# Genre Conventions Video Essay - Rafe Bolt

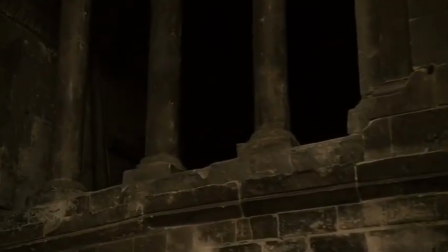0s
A genre is a category for films that is based on similarities between them. For example, the choice of mise-en-scene, sound and editing.
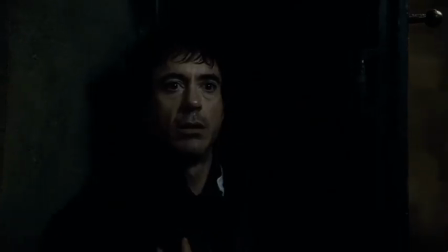8s
Action is one example of a film genre, focusing on intense, fast-paced scenes.
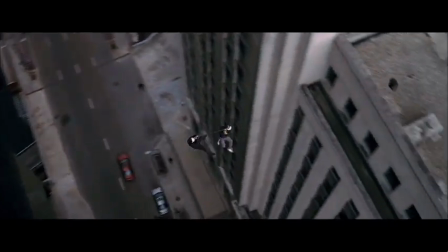13s
Audiences, specifically male teens and young adults, will expect high-risk scenarios and the use of weapons or physical fighting,
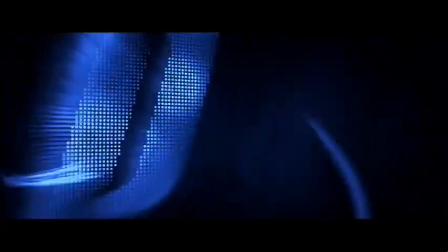20s
emphasising the themes of danger and violence. The films The Dark Knight and Sherlock Holmes both conform to these typical action genre conventions.
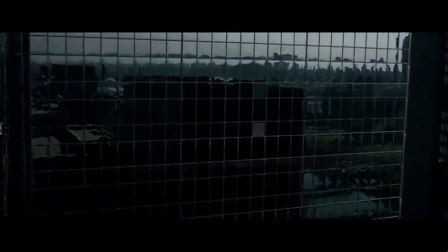28s
The Dark Knight starts in the middle of the action, with the window of a building being shattered by two men in masks.
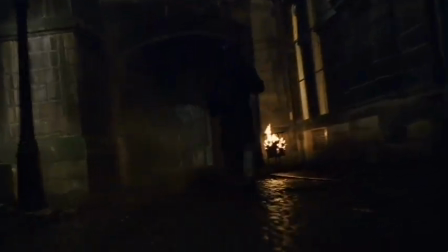34s
This is also apparent in Sherlock Holmes, as we see Sherlock running down the street.
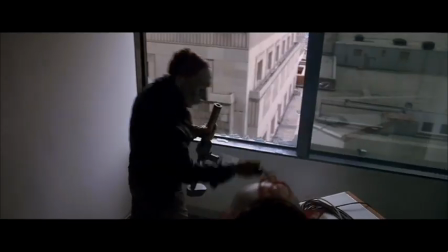38s
This sets up the themes of violence and danger at the very beginning of both films, creating intense and exciting scenarios where the audience do not know what will happen next.
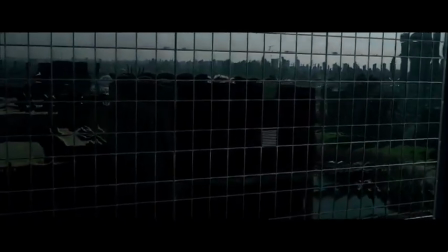47s
In The Dark Knight, the pleonastic, diegetic sound of the window smashing also helps to emphasise this,
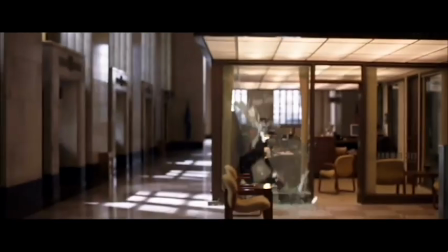53s
and gives it a sense of realism, with the loud volume making the audience feel as if they are close to it.
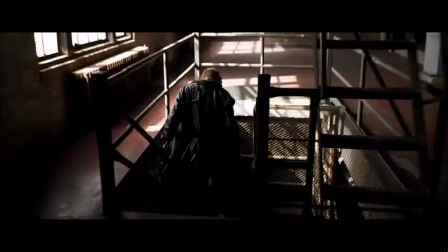59s
There is also non-diegetic music, which is fast-paced, creating tension and intensity, and giving the audience more feelings of danger and excitement.
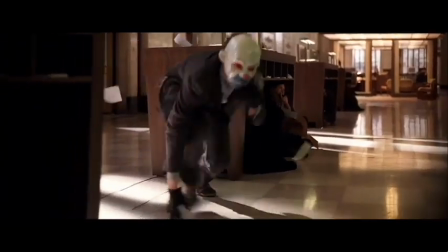67s
The intensity of the music is mirrored with the fast-paced editing, creating a sense of uneasiness and implying danger.
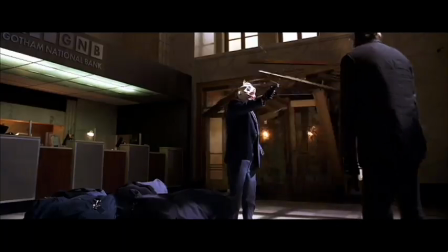73s
It also gives the audience the feeling of adrenaline, as the speed suggests that there is a time limit to what they are doing.
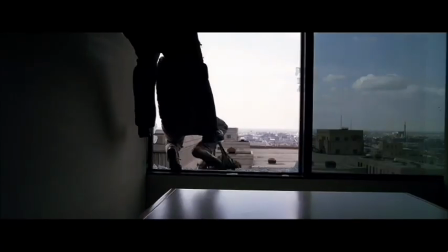79s
There is then a shot of two men ziplining over the road to another building.
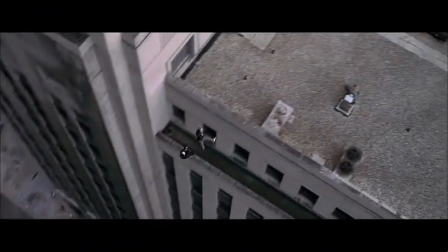83s
The aerial view highlights how high up they are and emphasises the high stakes and danger of what they are doing, as well as creating excitement for the audience.
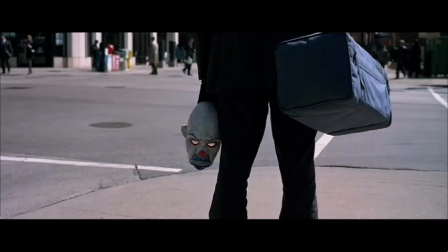91s
This is also shown as they are all wearing masks, implying that nobody can know who they are, and creating a sense of the unknown in the film.
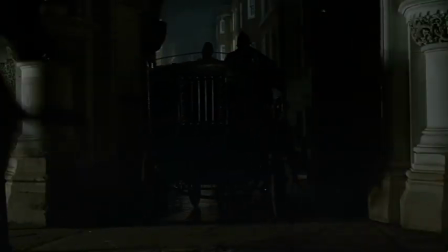100s
Similarly, in Sherlock Holmes, there is also a sense of the unknown, but this time it is created through the lack of lighting.
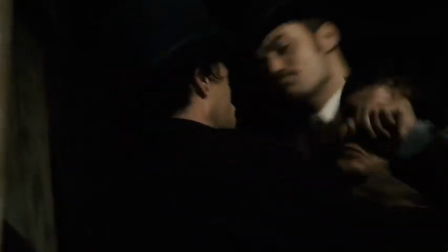106s
The darkness emphasises the danger that all the characters are in, as you can get away with more in the dark with nobody else around.
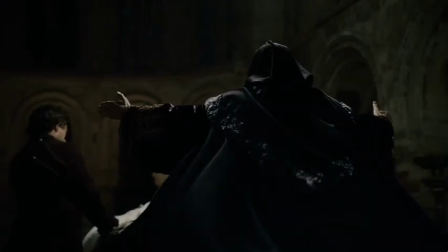112s
This will also create tension for the audience.
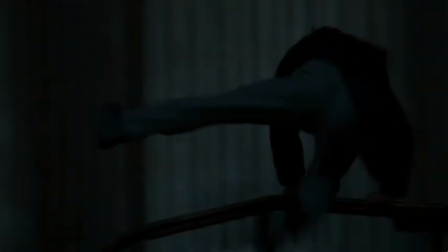114s
There is a blue-green coloured tint, which can be associated with sadness, anxiety or illness, making the audience feel as if something bad is going to happen.
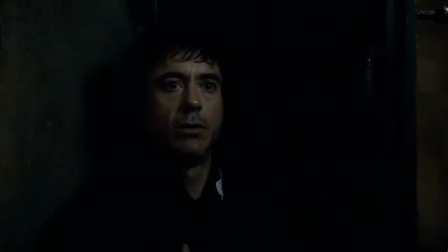122s
The only thing fully lit up is his face, emphasising his features to show the audience that he's an important character,
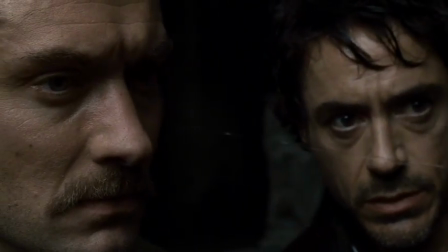128s
and highlighting how exhausted he is, increasing tension for the audience.
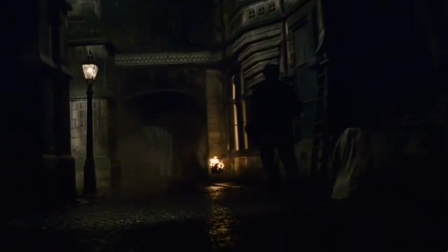132s
The fast-paced editing and non-diegetic music are like The Dark Knight, as it helps to increase the intensity and excitement of the film.
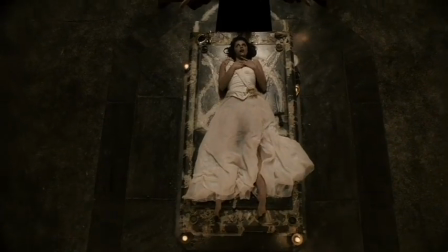139s
An aerial shot is used of the woman lying down, creating fear and confusion for the audience.
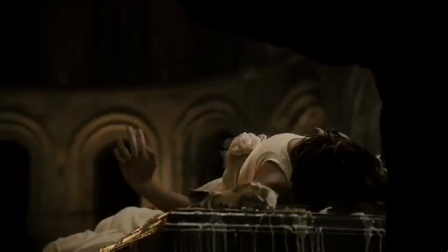144s
She wears a white dress, suggesting purity and innocence, making the audience feel like she is a victim.
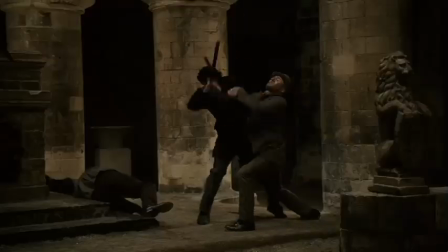151s
Additionally, both films show the use of guns and other fighting,
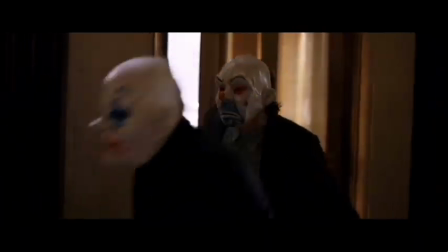155s
which is typical of the action genre, as it creates excitement for the audience and reinforces the themes of violence and danger.
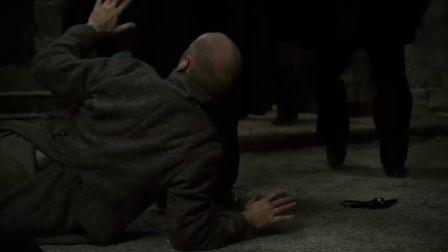162s
This shows how both films conform to the action genre expectations. However, in Sherlock Holmes, there is one scene that subverts the audience's expectations.
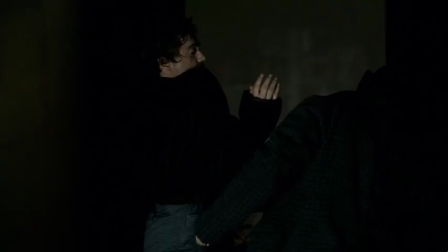170s
When he is hiding behind the wall, we see a slow-motion sequence of him fighting a guard, with a voiceover of his reasoning for each move. This slows down the scene, which would not necessarily be expected in an action film.
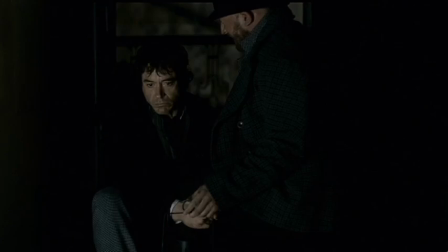182s
However, this also helps to highlight his thought processes and show his higher intelligence than most action heroes,
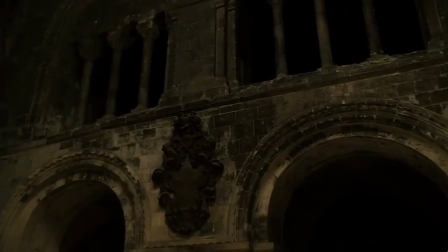189s
which could make the plot and characters more interesting. One of the main differences between the two films is that in Sherlock Holmes, the setting is less modern.
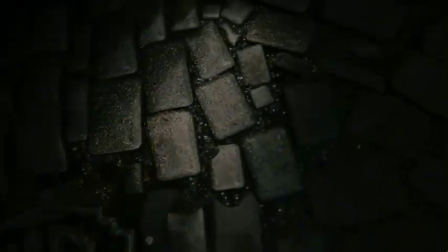196s
At the beginning of the film, there are some close-ups of the cobblestone road, and then a tracking shot of a horse and cart.
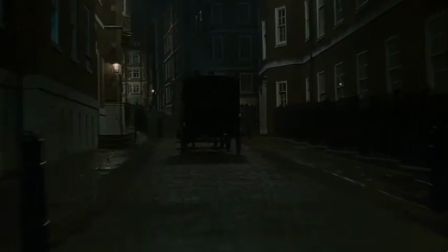203s
This shows from the start that we are in an older period, whereas in The Dark Knight, the aerial shot above the road highlights all the busy people and cars in the streets.
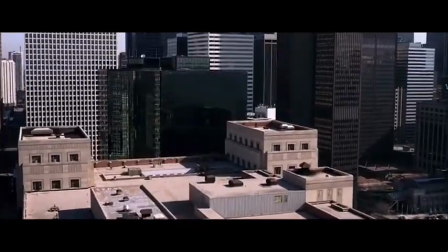211s
This implies that we are in a modern setting, which could feel more relatable for the target audience.
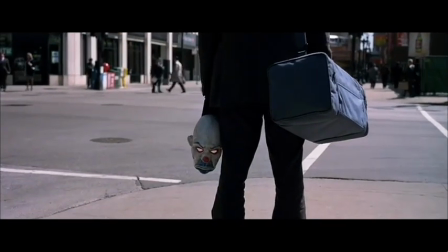217s
This also emphasises the higher risk for the villains in The Dark Knight, as there are more people that can see them, leaving more room for error and justifying their use of masks.
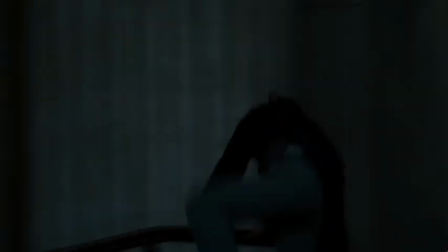224s
Another difference is that in Sherlock Holmes, we are positioned on the side of the heroes from the beginning. We see a lot more shots of Sherlock, as well as close-ups of his face.
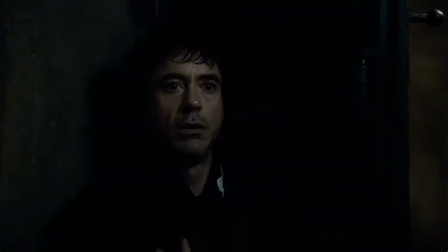233s
We also see some of the shots inside from his point of view, as he works out his plan in the open hall.
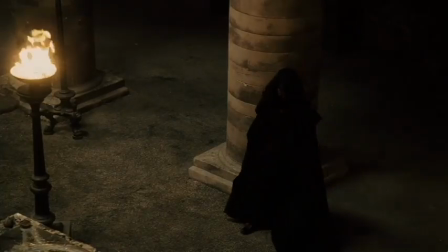238s
This creates a connection between him and the audience, emphasising him as the hero, and meaning we are on his side.